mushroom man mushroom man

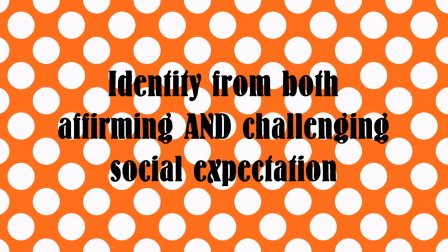0s
An individual's sense of social identity exists upon both their affirmation and challenging of societal expectation.
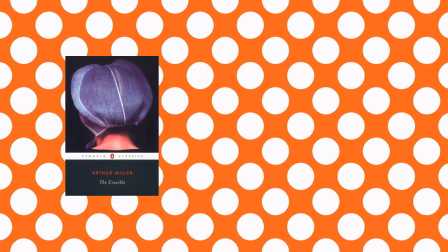6s
Arthur Miller's McCarthyism-inspired play The Crucible and Paul Anderson's oil-boom period
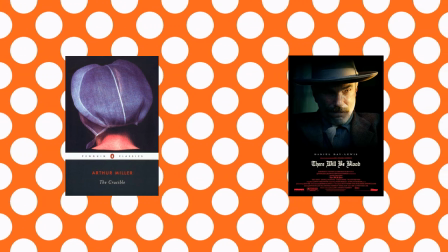12s
drama There Will Be Blood both skillfully explore the struggle for individuality within a society.
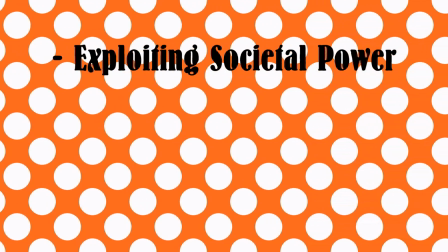18s
By discussing the exploitation of societal power via faux-conformity and the need for positive reputation to avoid ostracism or persecution,
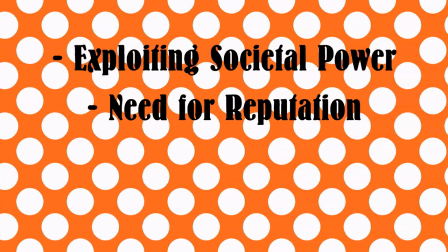27s
both films effectively show the complex nature of their respective castes'
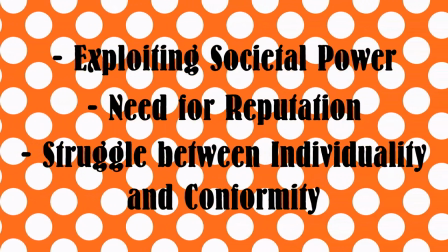31s
attempts to maintain their individual social identity while not sacrificing the power and protection granted through conformity,
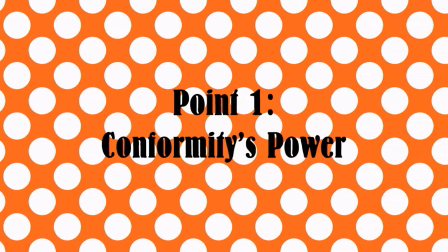38s
and the ways in which this shapes an individual identity. The guise of righteousness achieved via conformity to societal expectation is
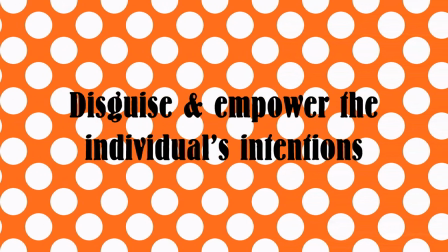46s
often used by individuals to disguise and empower their intentions through the backing of the collective,
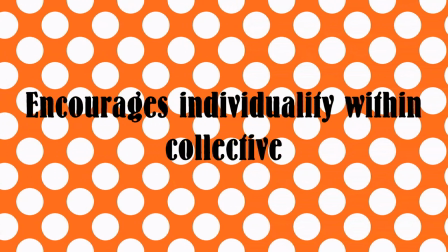51s
which further encourages their individual actions and discourages any would-be opponents to the collective's members.
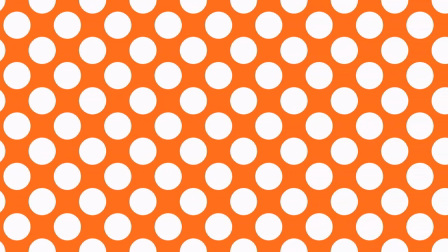57s
Within Miller's The Crucible,
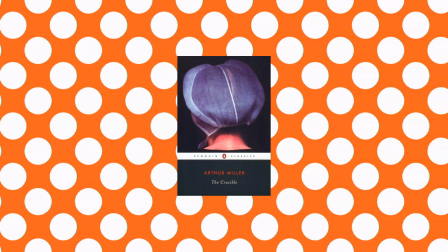59s
many characters are seen to hold high their own worldly motives which obstruct the process of justice and serve to greatly influence their personal and social identities.
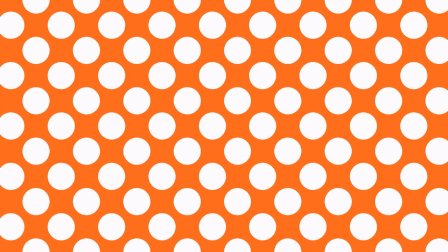67s
One such demonstration of this obstruction is the avaricious nature of Putnam's influence upon the witchcraft.
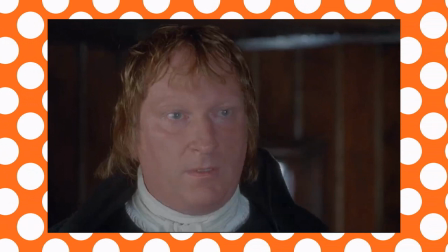73s
When instructing his daughter to accuse George Jacobs of witchcraft,
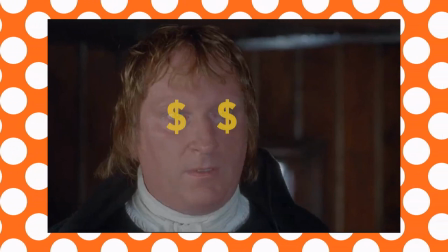76s
Putnam conflates his personal goals for materialistic gain with the retributive justice of theocracy,
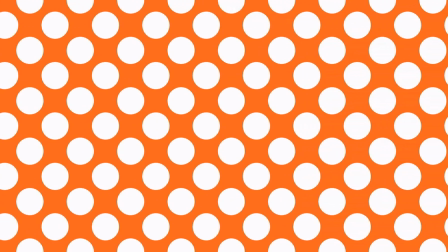82s
thus advancing his own interests and power through the backing of the law,
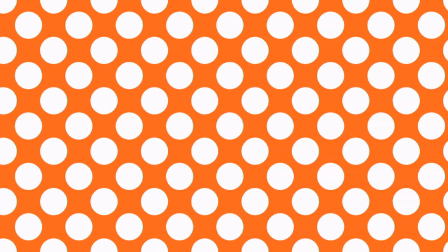86s
while simultaneously spinning his own enemies as enemies of the state and, by extension, of God.
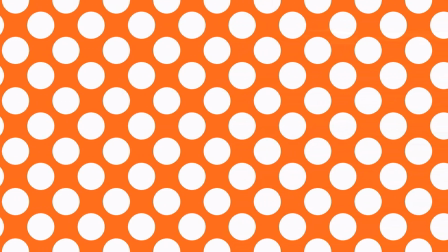92s
Furthermore, the Crucible effectively criticises the contemporary society of McCarthy-era
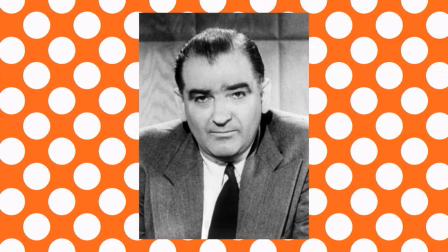97s
America through the implicit likening of said society to 1690s Salem.
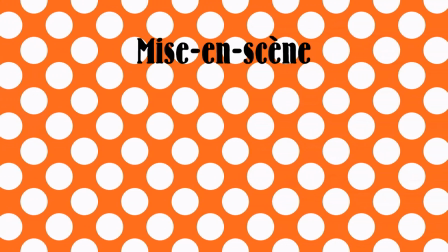102s
Miller effectively employs mise-en-scene to illustrate this,
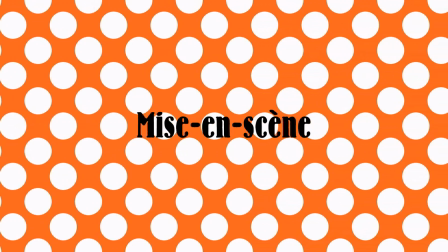105s
by placing the theocratic persecutors such as Danforth and Putnam surrounding the smaller group of Giles and Proctor.
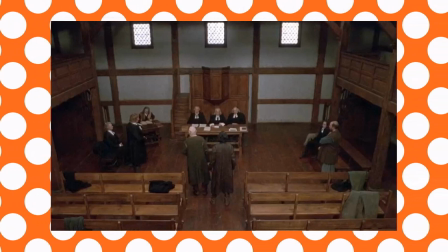112s
This visually represents their powerlessness at the hands of the collective,
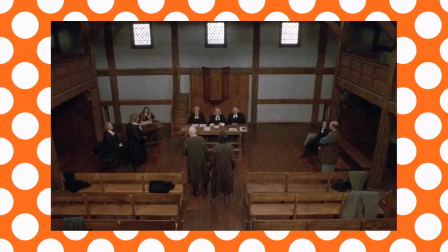116s
while simultaneously displaying their determination to remain steadfast defenders of their beliefs,
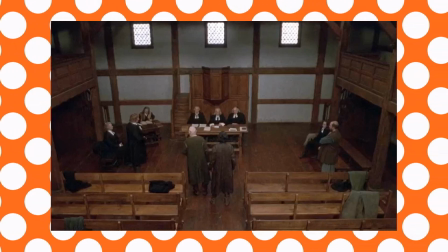122s
reinforcing the themes of maintaining individual identity in the face of adversity.
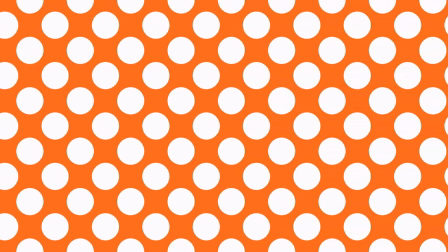126s
Additionally, Miller utilizes repetition of the word proof several times throughout this scene
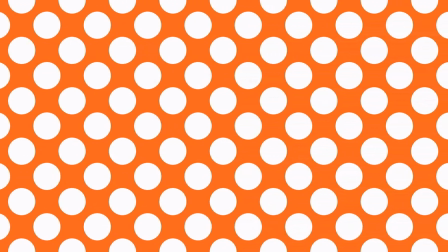132s
to emphasize the contrast between Danforth's search for his warped truth and the reality of the situation.
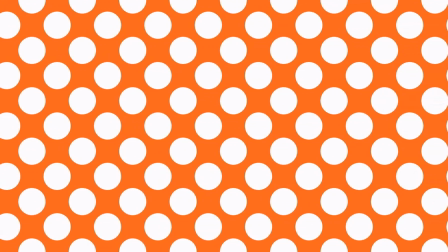137s
This repetition also creates a form of ironing, as the characters remain unaware that their attempts to discern the truth are doomed by their own need for absolute.
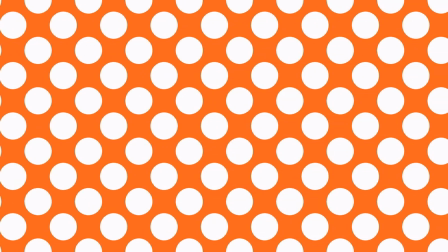145s
Such techniques further demonstrate the power of Salem's courts over individuals, and how individuals can find great power through the affirmation of societal expectation.
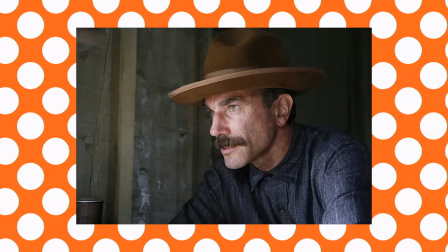155s
In a similar vein, There Will Be Blood's Daniel Plainview is seen to manipulate those around him through presenting an identity
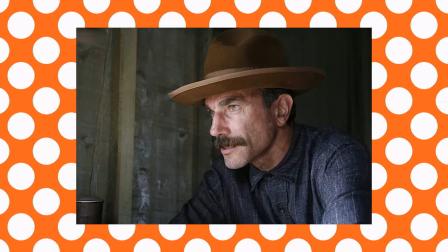160s
of affirmation to societal expectation to achieve his individualistic goals.
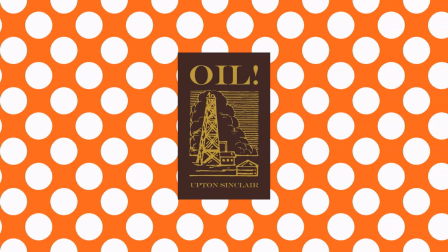165s
Based upon Oil by Upton Sinclair, written in the wake of the Teapot Dome Scandal,
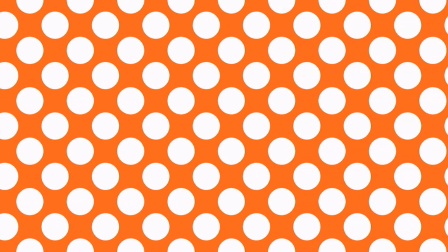170s
the The exploitation of a collective's power for individual purposes, as in the bribery of respected and popular politician Alba B. Fall,
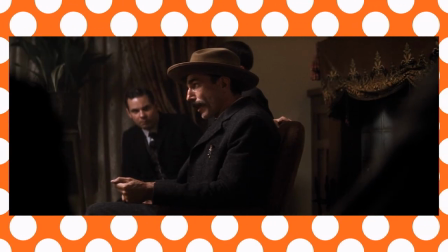177s
was a highly relevant concept. In one scene, Daniel presents himself as a family man, in an attempt to be granted oil drilling leases from a group of landowners.
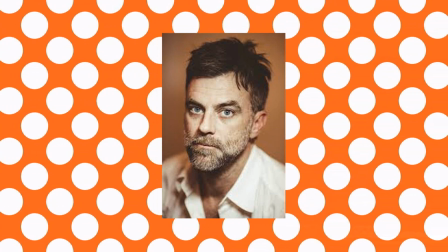185s
Here, director Paul Anderson utilizes dramatic irony through careful scene composition and camera techniques to illustrate the ulterior motives of Daniel to the audience,
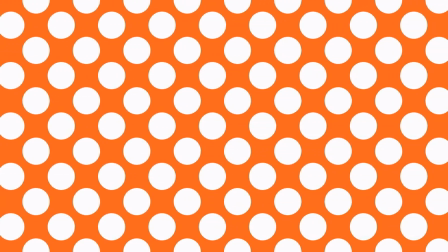194s
and yet not to the crowd surrounding him.
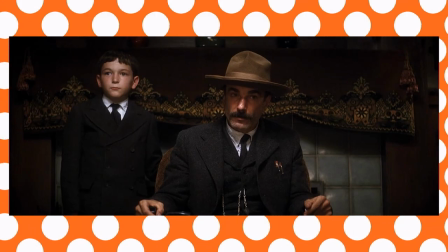196s
The use of stage-blocking, placing Daniel's adoptive son H.W. standing behind and to the side of Daniel while Daniel sits in the center foreground of the frame,
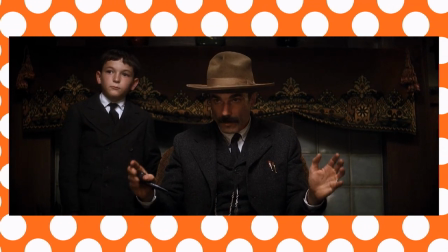204s
displays the unequal distribution of power between the two,
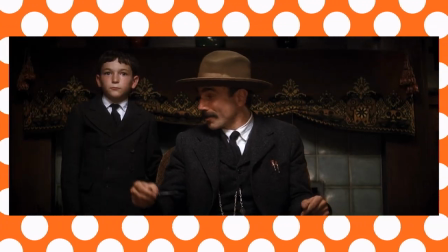207s
and contrasts the words of Daniel, wherein he describes his alleged A family business And A bond A family Immediately following this declaration,
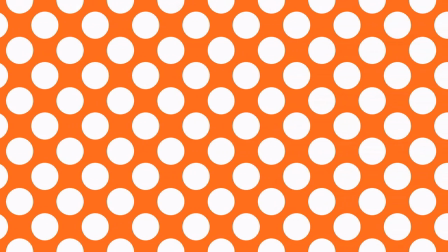216s
Daniel assumes the perspective of the company, metaphorically representing it as an extension of himself,
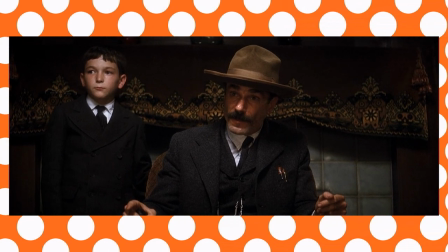221s
through stating I'm fixed like no other company in this field Daniel illustrates the lack of control held by H.W.
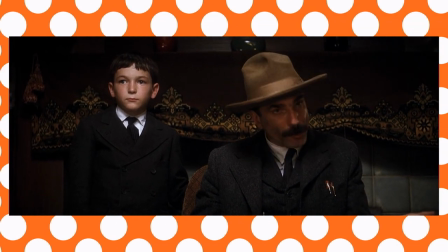228s
by verbally taking full control of the company insofar as to meld it with himself in his speech.
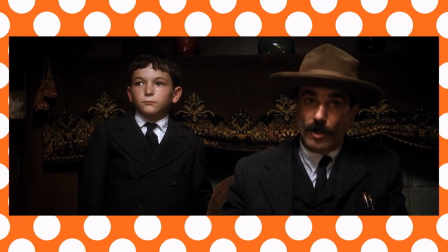233s
Through this, it becomes obvious to the audience that Daniel's presentation of himself as a family man is
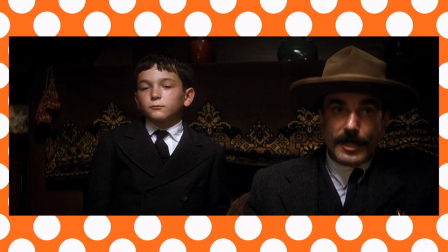239s
a farce employed to assume the power of the collective for his own individual desires,
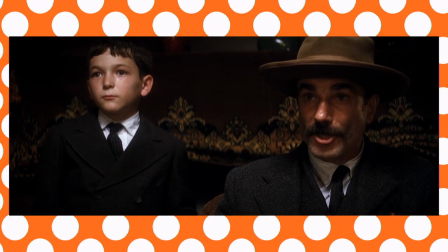244s
namely to fuel his lust for wealth and oil.